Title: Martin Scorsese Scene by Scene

That sounds scary. Was it scary? Oh, yes. Yeah, absolutely. Yeah. To a child, it was. Yeah, that's what I grew up with. Yeah. But it had to do with something you know, and I think Kundun, it has to do with the other side of what I saw in my 3.5 room apartment growing up with my mother and father and my brother, which was a very strong commitment to each other, a real love of a marriage that lasted 60 years.
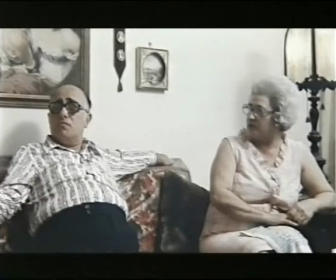2029s
That's where Kundun comes from. Sure. And your film Taxi Driver is seen rigorously from the...
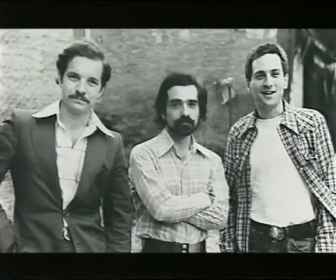2035s
That's that Calvinist, Paul Schrader. It's seen rigorously from the point of view of its main character, Travis Bickle.
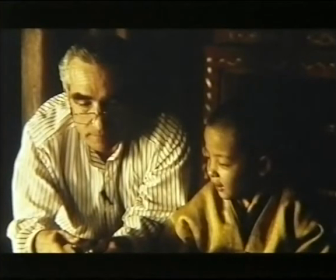2041s
Yes. And so is Kundun. Yes. Why did you look at it solely from the point of view of this boy growing up?
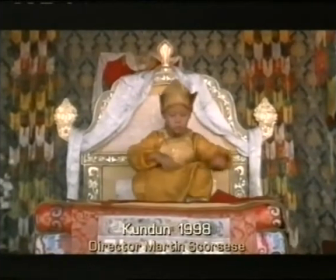2048s
Because the outer trappings of the culture are so foreign that the only way I thought we could make a Western audience, particularly American audience, identify with it would be to deal with the people and stay within the confines of the little boy at first,
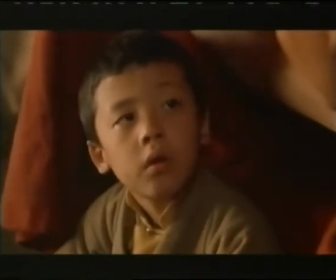2062s
and just see what the little boy sees, or hear what the little boy hears, or understand what the little boy understands, which isn't very much at first. And this way it would hook you into the way people dress, the way they eat, the rituals, daily life, everything.
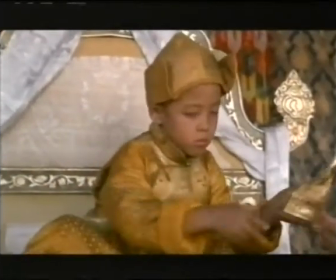2075s
It would just immerse you into that culture. And if you're immersed into the culture, then it's not foreign to you anymore. They're human beings. We don't need a Westerner in there to translate these Asians for us.
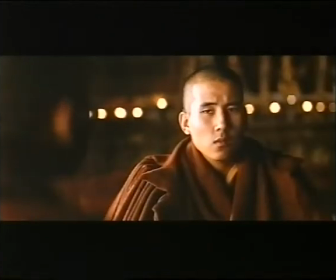2087s
And that also made it quite evident that we weren't about to explain the culture of Tibet.
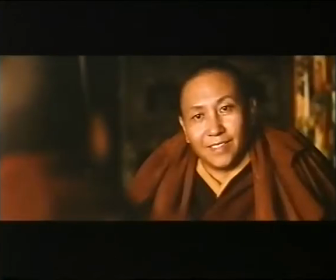2093s
We weren't about to explain Tibetan Buddhism. We weren't about to explain Tibetan history. We certainly weren't about to explain Tibetan history and China's history mixed together.
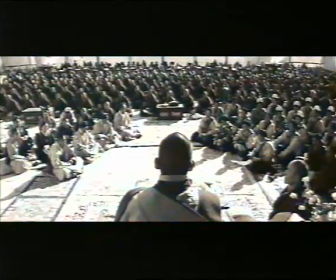2102s
Ultimately, it was an extremely difficult picture to make because we wanted to place the viewer
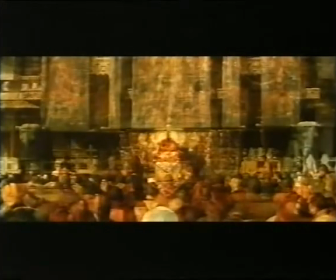2108s
into the spiritual rhythm of the Tibetans. Okay, now the first clip I've got, Martin, is the scene in Kundun where the character says, "Gifts from the West." We see it's a kind of golden scene where the young boy starts to look at movies.
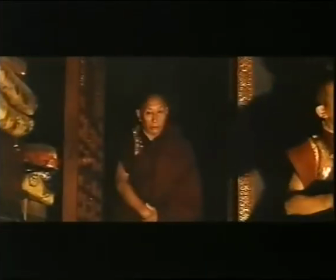2126s
What is that scene about? What it is really is the beginning of the fascination that the Dalai Lama has with the West.
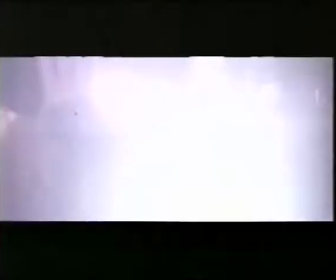2132s
And this world of movies opening up to him, kind of fantasy of film, where he had Méliès films,
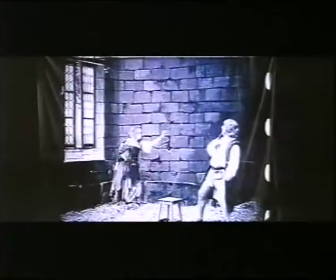2139s
and I think this particular film was from Pathé, and also some newsreels, and eventually Henry V, or Laurence Olivier's Henry V. And here were the beginnings of the young Dalai Lama becoming enticed with elements of the West, particularly the shoes. You like the old shoes. Did he tell you? Yes, he always really, really did. And this particular film is the one he remembered of the women coming out of the eggs. Oh, but they found them.
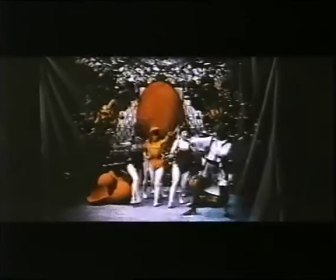2165s The gifts from the West. These things. The great 13th Dalai Lama.
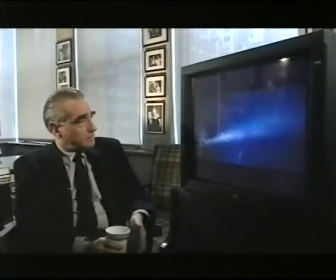2171s
That. And that sound.
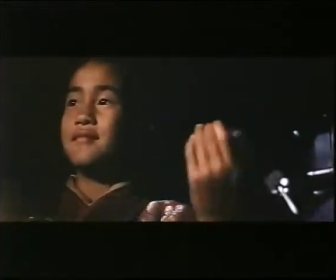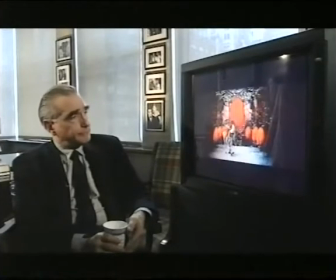2181s
This is the film, The Hen That Laid the Golden Egg. Had you seen it before this?
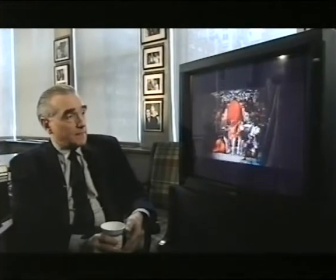2186s
No. Before he mentioned it? No, but there, I've read about it over the years.
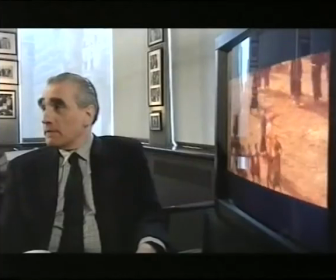2194s
This is about as close as he can get to the people in Lhasa, just looking through the telescope.
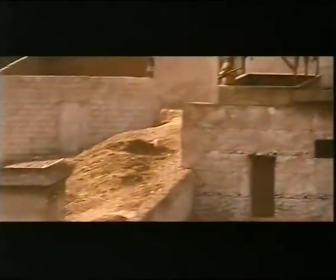Now that thing that you do, that dissolve along the axis of the lens, that's in all your movies, isn't it?
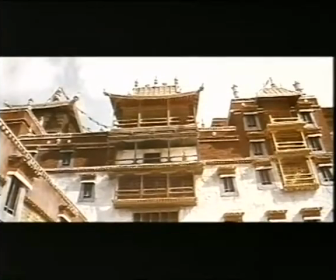2211s
Yeah, it's really to show you the context of where he is.
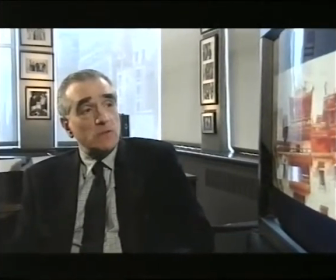2216s
We had a serious problem placing that within the sequence. I'm still not too satisfied with the way it turned out. But why? It may be too jarring. But I wanted the audience to see.
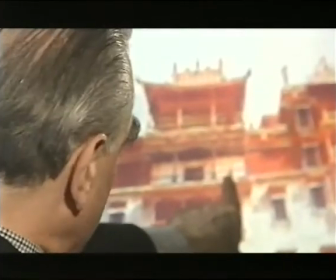2228s
I would have gone just to this image, but he's so small here. So we had to show him in context and then out. And one of the first cuts, I should say, like that I remember was in, I think it's Yojimbo. Where he said, "What's your name?" He says, "Greenfields," and he looks out the window.
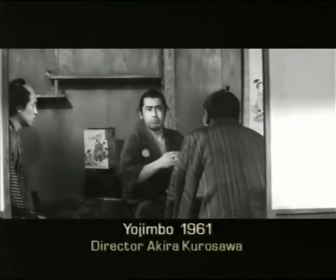2244s
He's having tea, and he looks out to the fields, and it's a wide shot and then a tighter one.
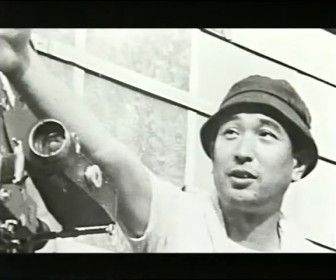2253s
Bang, bang, like that. Yeah, I think Kurosawa imprinted that in my brain, and then Truffaut did it a lot.
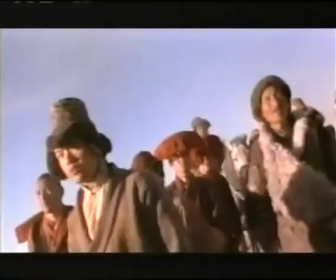2260s
Yeah, and then something happens in the film, of course, when he becomes aware of the terror that China is wreaking, and your style changes. Does it? How does it change? What I wanted to do at that point was sort of create from that point on a kind of dreamlike effect where he's very being, understands the depth of the suffering.
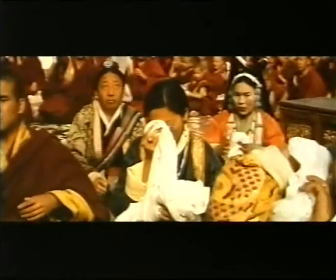2284s
It's the symbol or the sign of the impending doom, which just permeates his waking state and dream state, so that the waking state and the dream state become one.
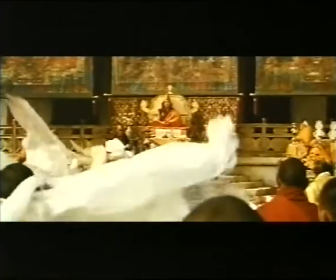2292s Just like a dream experience, whatever things I enjoy will become a memory.
Whatever it starts to feel really like a Scorsese picture for the last 40 minutes of the film. Once we, it feels like we go inwards in some way. Exactly. And we start to feel a kind of struggle. For the first time, he's felt what the world really is before he's got a slightly naive view of the world. Yeah, slightly naive, but also the idea was that the last 40 minutes of the film could only, we felt, only work powerfully with that 1 hour and 10 minutes or so prior to it, you see. And it was a matter of, should it be 1 hour, 10 minutes, 1 hour, 8 minutes, whatever. 1 hour, 3 minutes, 1 hour, 12 minutes. We don't know. But we left it at that length in order for the rest to work, for the end to work, you see. That was the key. That was the key thing. Okay, let's switch to the next bit.
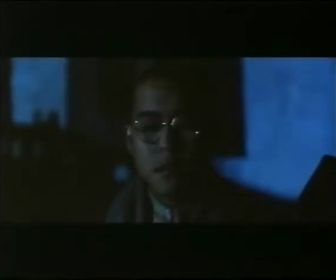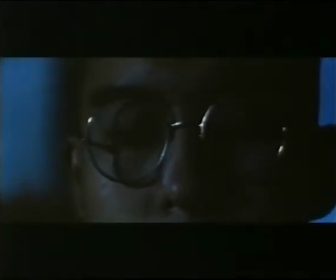2357s
Coming up is one of the strangest shots, not only in this film, but I think in your entire career, that.
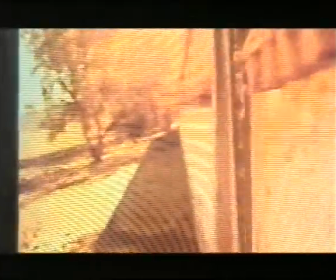2361s
Oh, that, yeah. Why that, like that? I wanted to show the two guardian lions at the gate.
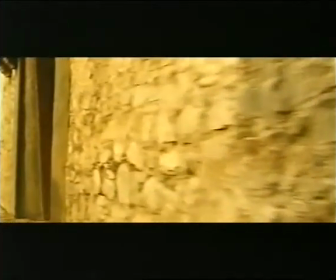2370s
Oh, yeah. And then switch over to the gate. Double framed, printed every frame twice, because it was too fast originally.
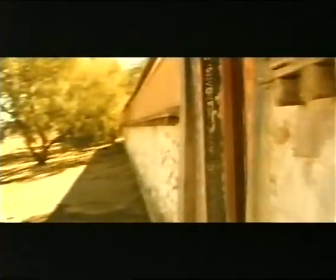2377s
Oh, so that slows it down? Yeah.
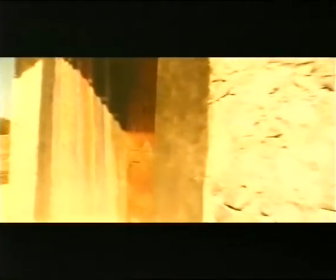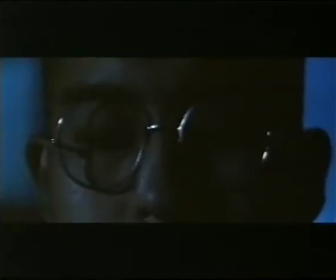2384s A safe journey. I had imagined in his mind
And when he's saying, I see a safe journey, I see a safe return, I see a safe journey is done in his mind. He sees the enclosure of the Nobilinka, you see. And I wanted to flash pan, which is the Summer Palace. And I wanted to flash to the first wall and track along, and flash to the second wall and track along, and flash to the third wall and track along, and flash to the fourth one, bringing it back to the gate. It turned out we didn't need all those, and we condensed it down to about three shots.
I see a safe journey.
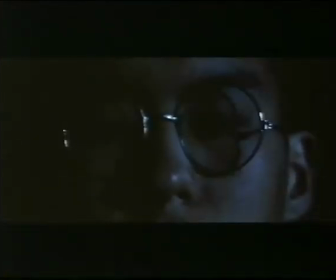2423s
See, and again, this turn too was edited, was done in the den. Again, bang, see, punch here. This was done in the editing room, these.
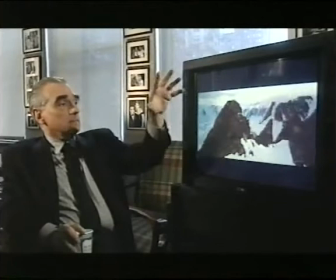2429s
And this cut, watch. Dun, dun. See? Because of the music.
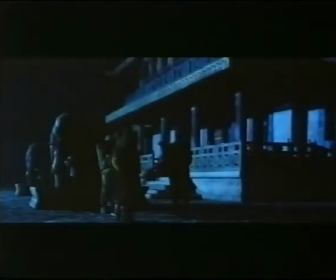2434s
Right. And now he turns here, wide again. This I did in the editing room, that wide. Huh.
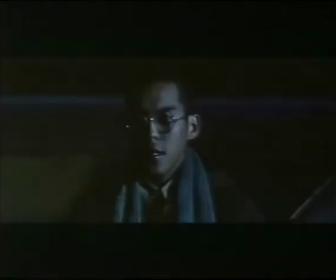2438s
I didn't know I was going to cut back to wide then. You've said a lot, I've read lots of interviews, and you use this phrase again and again, which is, let's see and far we can how far we can push it, that idea of the extreme. Yes. Now, it seems to me that there's a shot in this film, which has already become famous, I think, which is the monk shot.
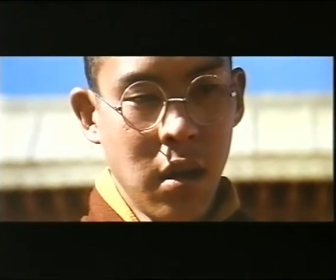2455s
And it seems to me that you've pushed your style of filmmaking about as far as it can go. I don't know. I mean, when we say as far as we could push, it means as far as I can push it. Yeah. Another filmmaker may be able to take it more. Hmm. I don't know. But here I am trying to find other ways of giving the audience the emotions of the film, giving the audience the ideas of the picture, other ways of telling the story with images than I'm normally, than a normal story that I would do affords me, you see.